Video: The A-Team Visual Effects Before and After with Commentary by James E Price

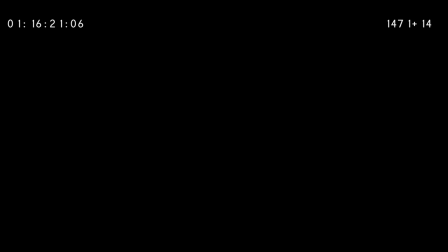My name is Jamie Price. I was the visual effects supervisor on the A-Team.
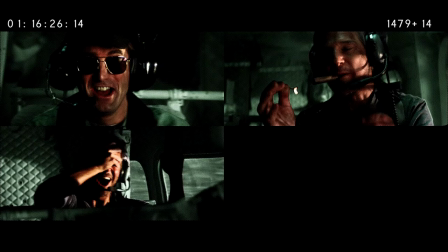This is a reel of visual effects before and afters, as we like to call them, and they show a little bit about how the work was done.
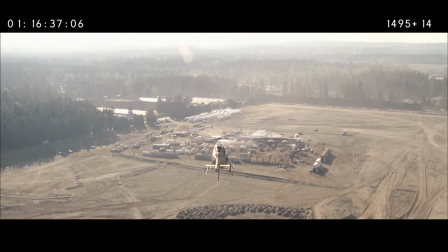This first shot is the establisher of the FOB, the Forward Operating Base. As you can see from this original plate, there's a fairly large set, set against a nice Vancouver background,
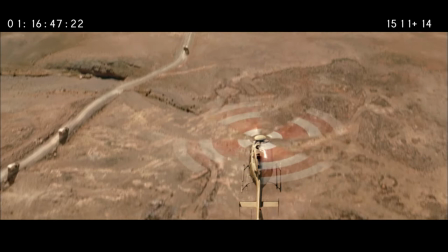which we transformed into a desert background with a full Army base down below. and you can see here that all of the ground has been replaced and in fact the only thing that's real in
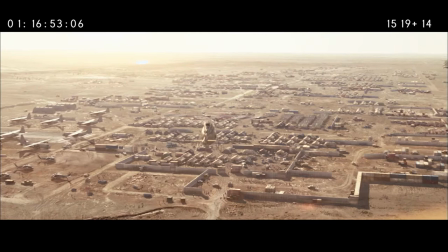this frame is the body of the chopper because we had to replace the rotor blades as well when we did the composite.
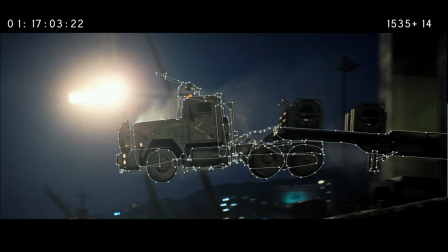This was for the scene where the A-Team drives the truck into the Tigers River. Again you can see here that there's very little background that was actually usable and you can see how we separated the
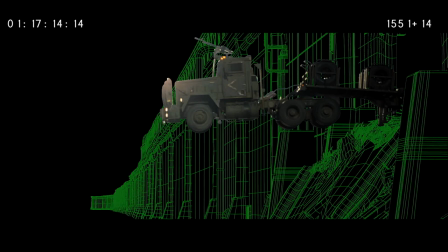truck from the background by rotoscoping each detail on the truck and
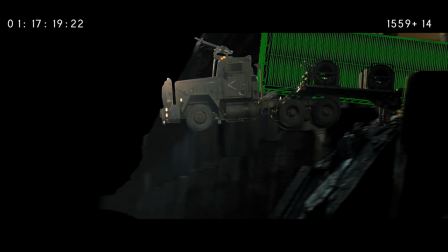once it was isolated you can see how we added the background as a 3d map painting created the wall and the surroundings including the container and there you can see the digital double of Hannibal and then laying back in what we could of the background and all the small elements that make the actual impact of realistic this is an all digital shot everything you see in the frame here was created on a
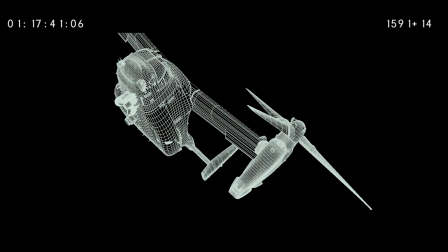computer starting with the model of the Osprey It's a fairly detailed wireframe
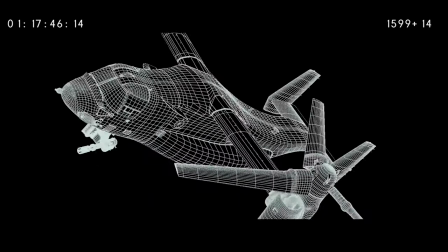that was then textured and given appropriate lighting and placed into an all-digital background.
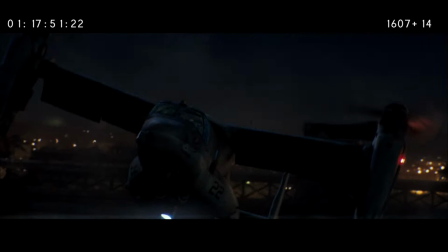The background was a matte painting for the distant landscape.
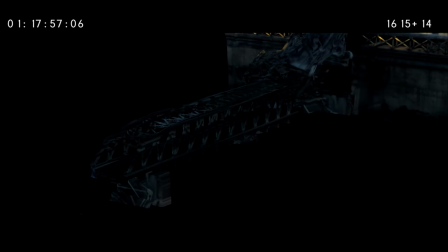And you can also see in a moment that the bridge, which is between the Osprey and the background,
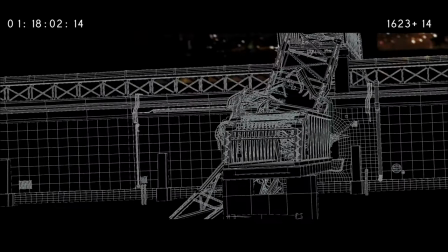was an actual 3D model, so we could get perspective change on that. It was all lit, textured, rendered, and animated in with the scene.
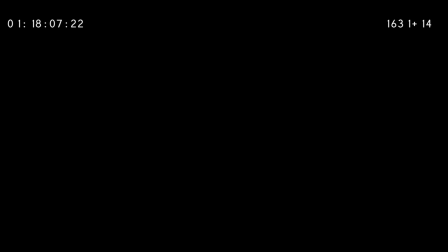The gun and all the projectiles and all the lighting effects were also added, including the effects on the lens.
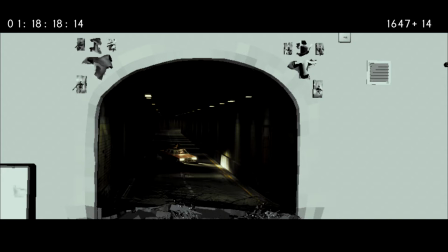And this is the reverse, what the Osprey is shooting at, also an all-digital shot. In this case, the tunnel was modeled completely, as was the car, and then the Osprey that appears in the foreground.
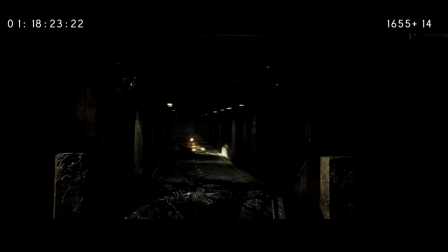You can see all of the details, including the impact points on the explosion and also the explosion itself,
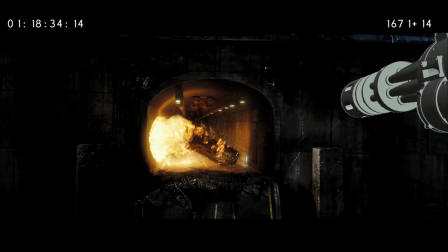which was a combination of some practical pyrotechnics and also some digital fire.
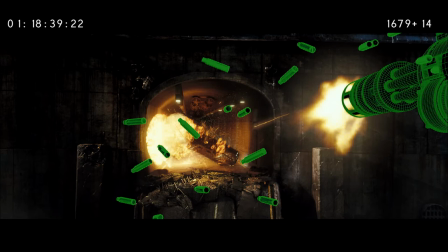And then each tracer and bullet round was also added in, including the shell casings in the foreground.
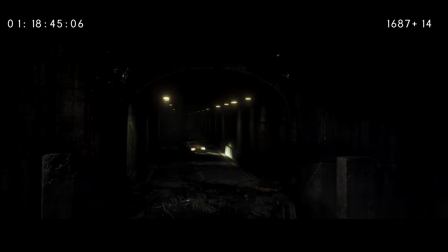And here's the final shot with all the details put together.
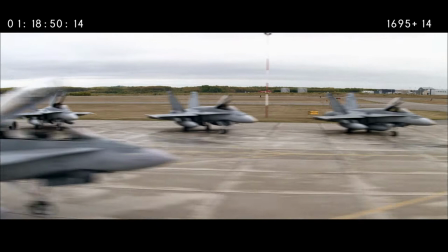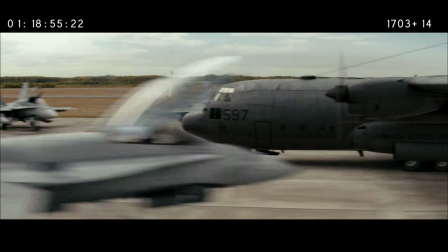For this scene where the C-130 is taking off from the airbase, we didn't actually have a C-130 so it had to be added entirely digitally.
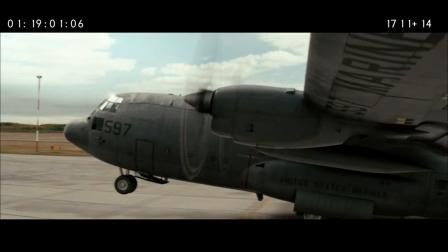And we also couldn't smash the canopies on the multi-million dollar fighter so we did that digitally as well.
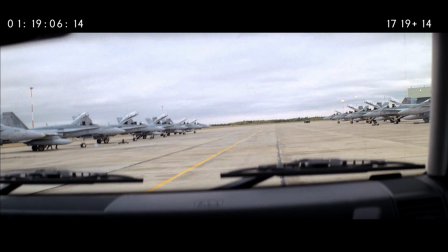So in each of these shots we had to remove the canopies that existed,
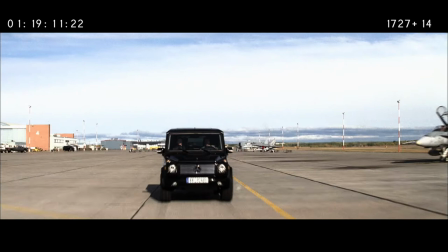add in the digital ones that were broken, and then add in the plane including all of the wing flex, all of the hydraulics,
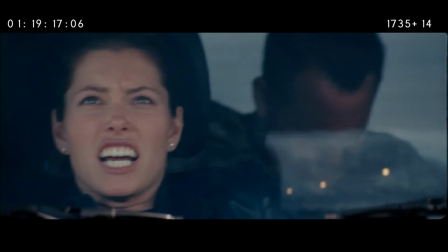all of the various exhaust and details that made this scene look real.
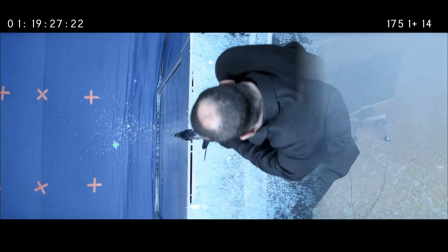For the Commerce Bank scene, we had a number of tricky composites and some 3D. Here you can see how we combined some stage photography with some background stunt work on location.
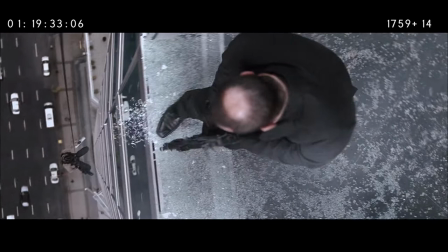We melded the two scenes, foreground and background together into one finished shot, as you see here.
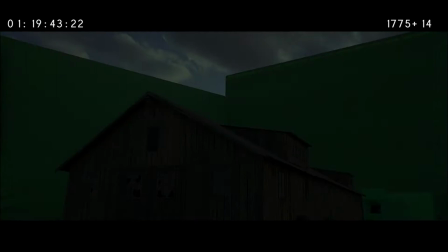This is an establishing shot. As you can see in the first part of the shot, there was absolutely no safe house there. we added that digitally and to destroy that safe house
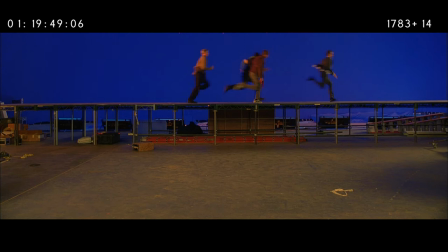we created a 1 5th scale miniature which we shot at high speed and blew up we also shot an element of stunt doubles of the A-Team
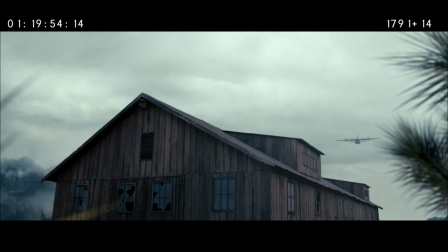that we could use to have them running away from the explosion and the sky the airplane and then the foreground foliage as well was added in.
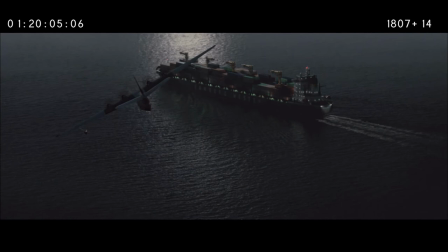In this shot as the seaplane approaches the freighter we had to add the freighter and
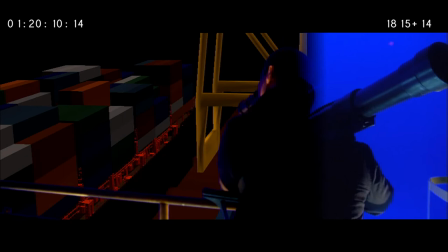in the course of adding the freighter and creating the wake we decided we'd replace the ocean entirely as well.
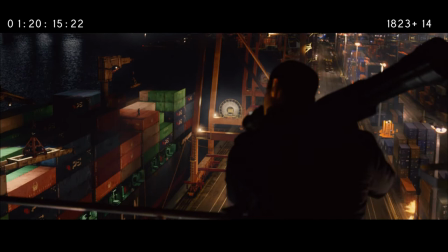The final scene that takes place in Long Beach was an interesting blend of techniques. We had some blue screen photography as you see here combined with the digital background.
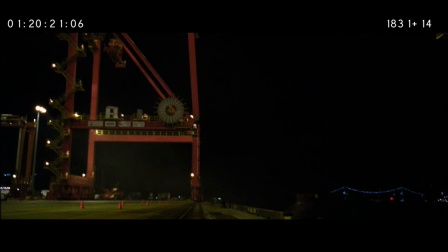We used photography from actual dock location but used it to create the digital background of the ship.
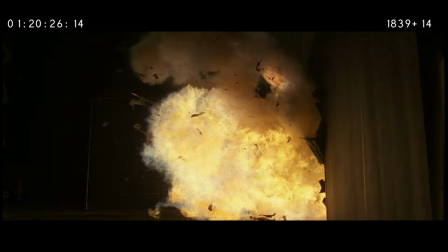Here when the missile impacts the ship you can see there was no ship in the original background.